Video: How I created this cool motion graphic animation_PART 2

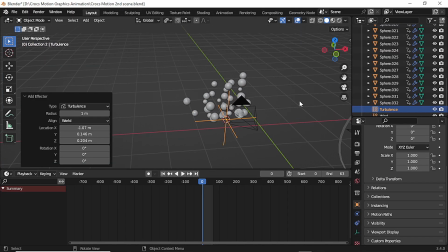Afterwards, I went ahead to add a turbulence force to the scene.
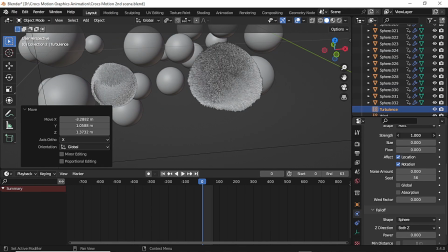I wanted to add a wavy motion to the hair whilst the wind was blowing.
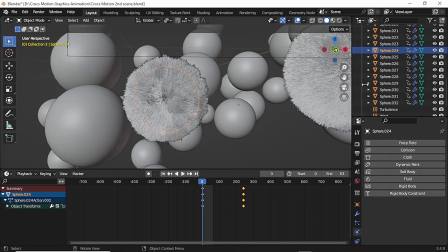And so I proceeded into adjusting the turbulence force's strength values.
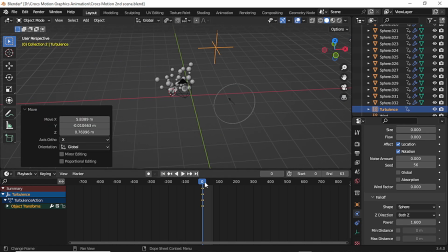After I was happy with the results, I went ahead to animate the turbulent force into moving from left to right.
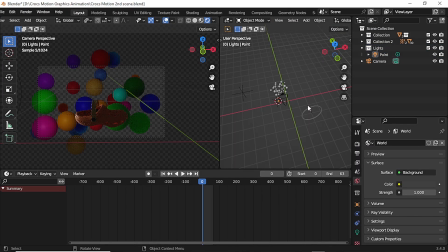Then finally, I began to add light to the scene.
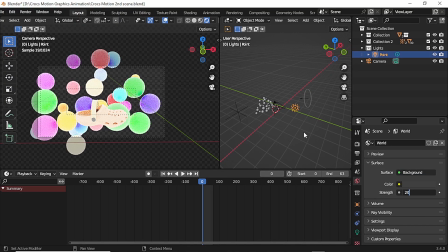I started by adding a point light, and then I began to tweak its values.
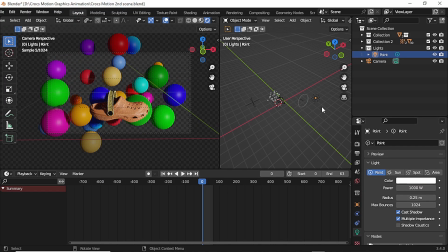Afterwards, I went ahead to add a spotlight as well. This will enable me to light up the whole scene.
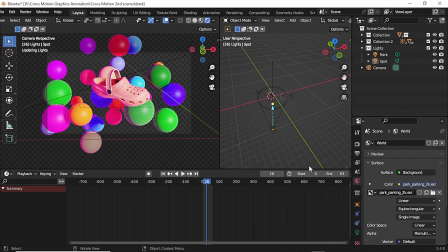Afterwards, then I proceeded in adding an ADRI map to it. This was to make the whole scene natural. And so I took the values of the ADRI and then combined the lights in the scenes with it. Afterwards, I was satisfied with the results. And that is the end for
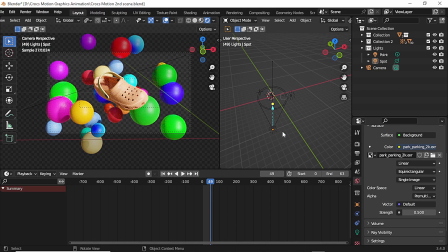the second part of this tutorial.
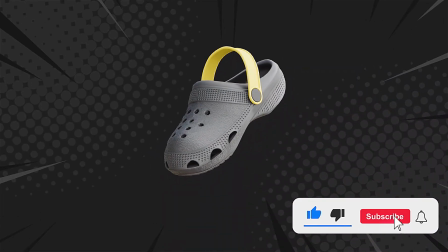Thanks for watching, guys, and if this was really helpful to you, please like and subscribe, and I'll see you in the part 3.